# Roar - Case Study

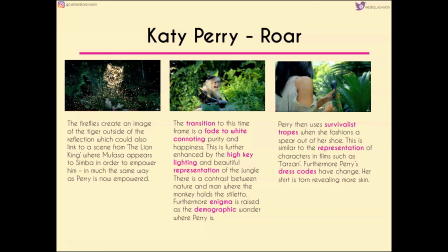8:22 More enigma is raised when the demographic wonder where Katy Perry is, but in the right-hand frame we realise that she's right there, and she's using these survivalist tropes where she's fashioning a spear out of her high-heeled shoe. Now this is very similar to the representation of characters in films such as Tarzan, so again more Disney references here.
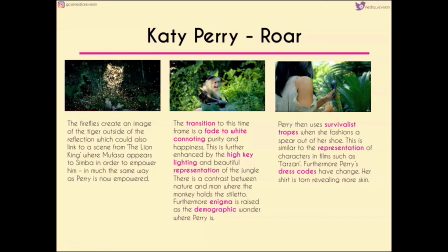8:42 Also, we've got Katy Perry's dress codes changing and her torn shirt now revealing more skin,
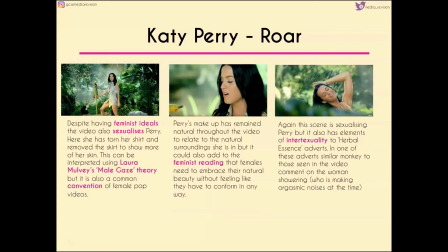8:48 so sexualising her again in a more dramatic way as we see here. So despite the fact that the video and the song itself has quite feminist ideals, the video really does sexualise Katy Perry. So her torn shirt and sort of lack of skirt here show more of her skin,
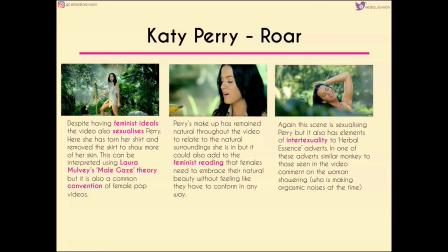9:07 so we can interpret this using Laura Mulvey's male gaze theory. Again, it's a very common convention of female pop videos, but it means that if you're looking at this from a negotiated or oppositional reading, it's quite difficult to marry the two up together. Now, Katy Perry's makeup has remained natural throughout the video to relate to the natural surroundings,
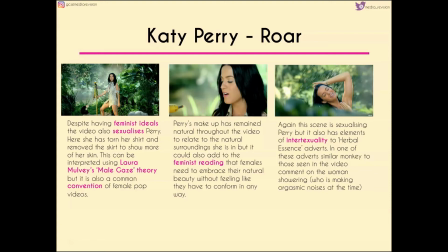9:26 but it could also add to this feminist reading that we need to embrace our natural beauty without feeling like we need to conform. Having said that, we then get again that contrast between this feminist reading and again sexualizing Katy Perry. because we've got that intertextual link to herbal essence adverts when she's showering.
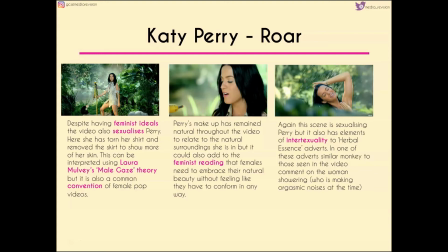9:45 Now, in one of the herbal essence adverts, there's a similar monkey to the one that we saw at the beginning of the video, and the monkey in the herbal essence adverts comments on the woman who is showering and making these sort of orgasmic noises at the same time.
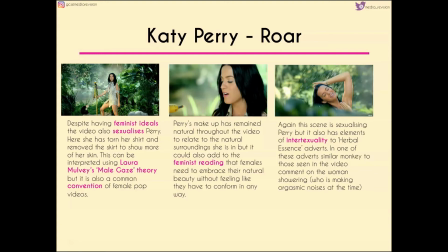9:59 I'll pop a link to that video in the description box so you can watch it and see the comparison for yourself.
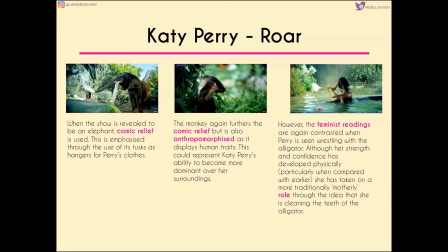10:07 However, when the shower is revealed to be an elephant, comic relief is used, and this is emphasised through the use of its tusks as hangers for Katy Perry's clothes. Now, the monkey furthers the comic relief by covering its eyes, but it's also anthropomorphised because it displays these sort of human traits.
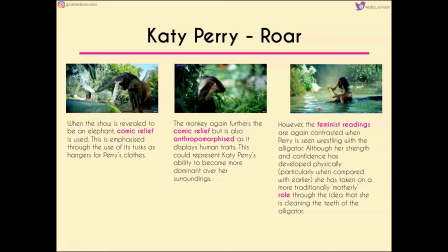10:25 Now, this could represent Katy Perry's ability to become more dominant over her surroundings because she's causing this reaction within nature and within the animals themselves. We then get more feminist readings again where we see the contrast between how she was at the beginning to now.
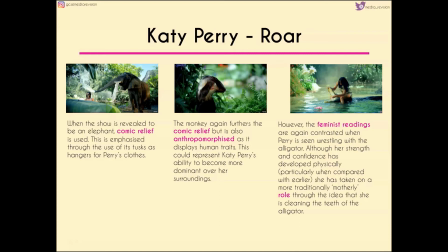10:43 So she's now wrestling with the alligator, and although her strength and confidence has developed physically, she's now taken on a sort of traditional motherly role through the idea that she's sort of cleaning the teeth of the alligator,
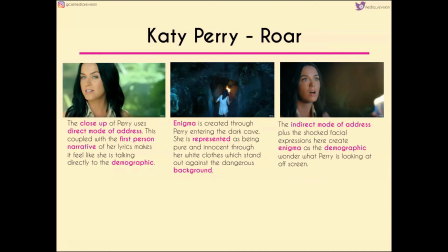10:55 again providing a sort of comic relief as well. Now, the close-up of Katy Perry uses direct mode of address, so that would create a connection directly with us as the audience because it appears like she's looking directly into the camera. Now, coupled with the first-person narrative of her lyrics makes it feel like she's talking directly to us,
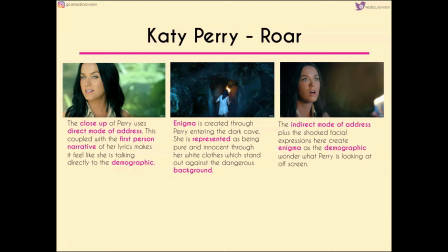11:14 which again is likely to mean that this has more of an impact when it's released and viewed by audiences. We then get enigma created through the fact that Katy Perry is entering the dark cave. She's represented as being very pure and innocent through her white clothes, which stand out against the black background.
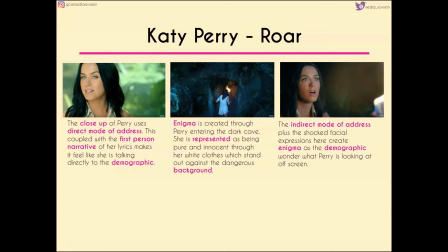11:29 And we then have indirect mode of address with shocked facial features to create enigma. We wonder what she's looking at off screen that's causing such a reaction.
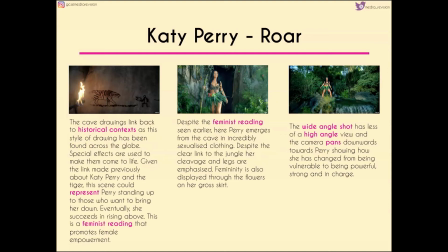11:40 Now, the historic cave drawings that are shown here link back to historical context. This style of drawing has been found all the way across the globe, but special effects are used to make them come to life. Now, given the link made previously about Katy Perry and the tiger, this scene could represent Katy Perry standing up to those who want to bring her down,
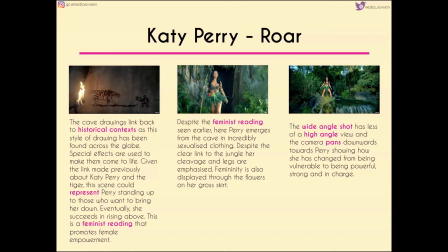11:59 as well as literally showing her standing up to a tiger. Now, eventually, the person rises above, and this is also a feminist reading that promotes female empowerment. Now, despite the feminist reading seen earlier, Katy Perry emerges from the cave in incredibly sexualised clothing.
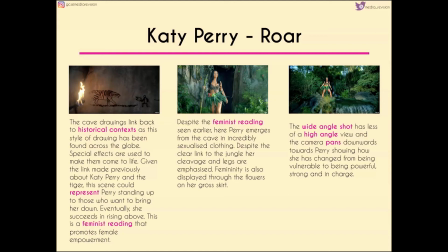12:17 Despite the clear link to the jungle, her cleavage and legs are really emphasised. And again, despite the fact that she's showing her feminine traits through the flowers on her skirt, this really is a completely sexualised sort of view of her.